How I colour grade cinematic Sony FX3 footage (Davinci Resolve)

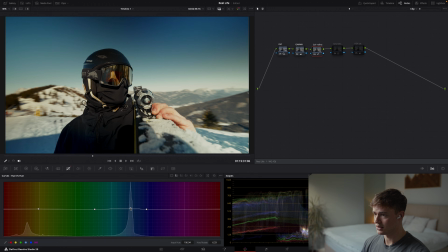It looks pretty complicated to begin with, but if you just push that up, let's get some teals in there. Maybe desaturate those a bit because they're a bit much. And the luminance of those, just leave that like that.
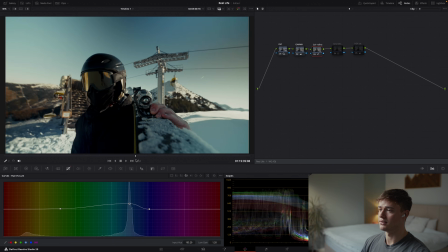I know this shot becomes a bit tricky when I turn around that way. There you go. Oh dear, it looks so good in my opinion.
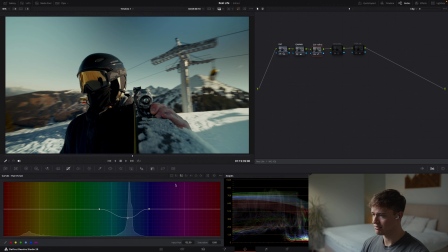Yeah, let's see what's going on here. Okay, might drop the luminance of these a bit.
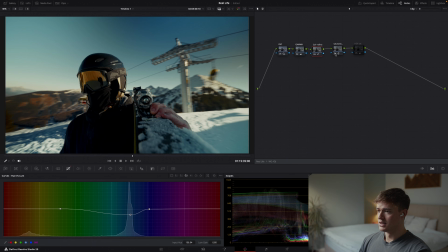No, I'm pretty happy with that. Saturation, right, this is a fun one. This is where I like to add some more density to the colors. So just by increasing this, you can see over here on the hills, my goggles,
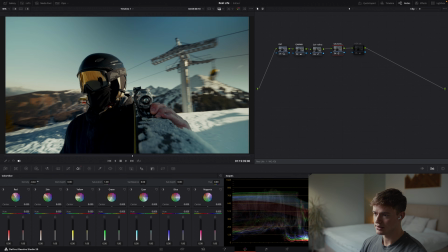everything's just getting a bit tighter together. Kind of darkens it a bit though, which can be a bit annoying sometimes. Overall saturation, turn that up like literally 10%. So before, after, I'm going to dial back that density a little bit, I can't lie.
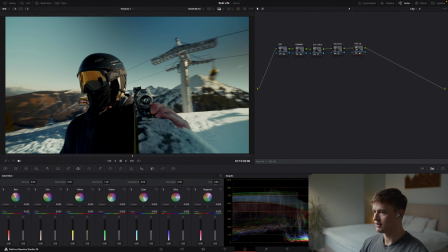Just little adjustments, And here's HSV, so hue sat there. The Filmic kind of saturation I was on about before. See what that's doing. Oh yeah, I like it. Can always come back to these. Okay, then this one is Filmic effects.
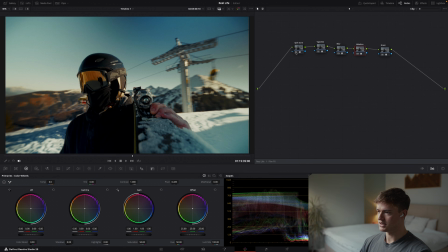So if we come on here, I've got split toning. Let's just disable all of these quickly. So split toning, I do quite like that. That's really punching my goggles and this stuff over here. I'm not sure about the shadows, if it's...
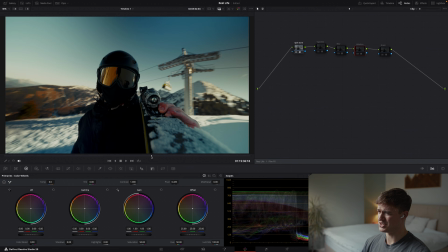Is that too much, or... Oh, dude, that looks sick. It can be a bit much on certain angles, but...
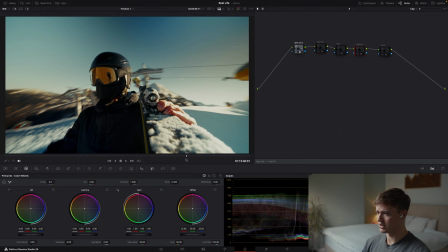I think for just that shot there, like, my goggles come alive with split toning on. The rich, reddy orange that it creates is just gorgeous. I'm going to keep that on.
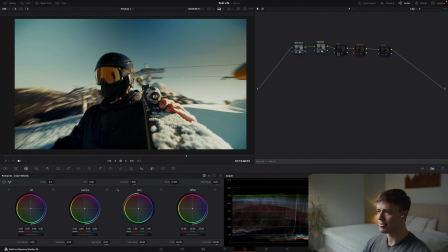Next is vignette. Super simple, just kind of brings in the focus a bit more. Here I've got some blur effect, I think it's, yeah, radial blur. So I usually keep this about 250, depends. This shot already, if I turn it off, you can see it's already got a lot of motion blur around the edges because it's shot at 180 degree rule on a 12mm.
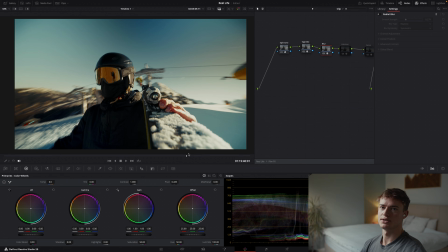I'm swinging my skis around like this, so obviously going to get a lot of motion blur already. But you know what? Fuck it. Chuck it on, get a bit more. Halation, this is again just some further film emulation.
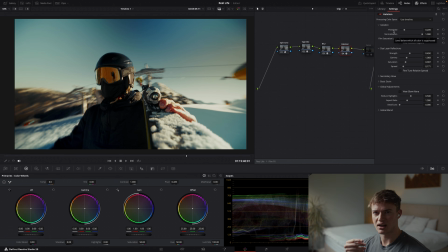This is basically going to cause some red kind of bleed in the very highlighted areas and jaggedy edges. I don't really know how it works, but it's kind of emulating photo film back in the day where extreme light or extremely bright areas would cause the film to bleed.
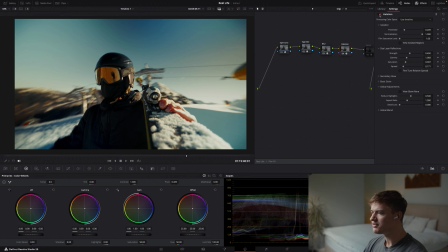And it just creates this nice kind of effect, really. I'll show you some where it's happening.
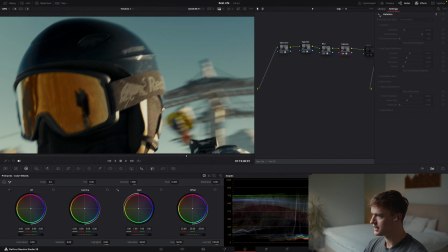So if you keep your eyes focused on the highlights on this helmet, for example, that's a good spot. It just adds this nice soft red glow. You see it all around here as well. You can actually see my camera attached to my skis there, which is quite cool.
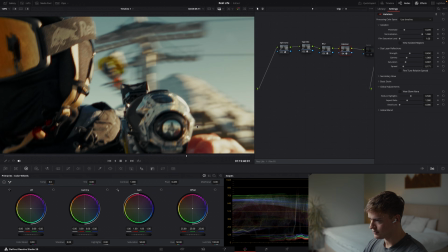Yeah, you see it well here as well. All of this just extra warmth and glow.
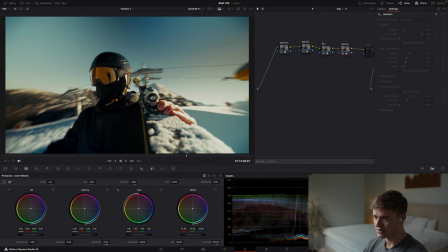It just makes the image that much more inviting, I think. So we'll keep that on. Here we've got some grain. Again, I tend to stick with 35mm 200T as a basic grain stock.
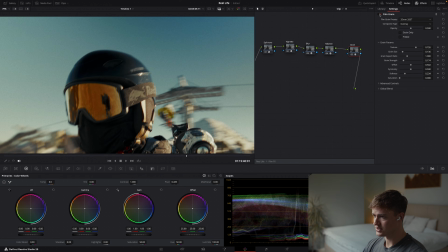I think it does a pretty good job. As you can see, it's just softening up the edges and the sky.
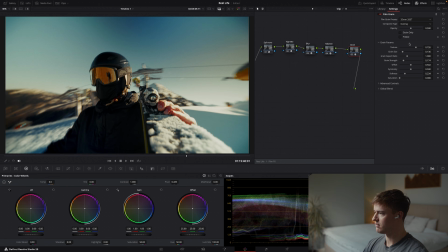It all just looks pretty epic, really. Maybe increase the softness. Just you're not really getting much back from what you're doing here. But overall, I mean, how many minutes is that? I'm not sure. Probably 10 or so. But we got a pretty solid grade, I'd say.
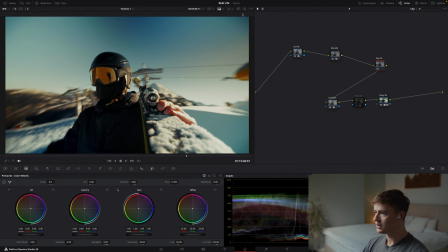So that is the before. That's where we're at now. It's quite extreme, quite punchy, but I mean, I think that just looks incredible.
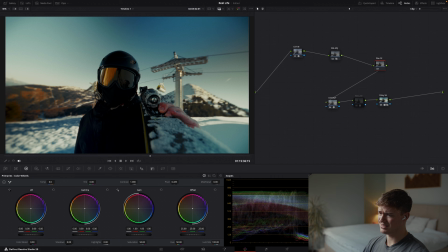Myself. Like, what are those oranges? They're gorgeous. Gorgeous, in my opinion. So I'll turn these off.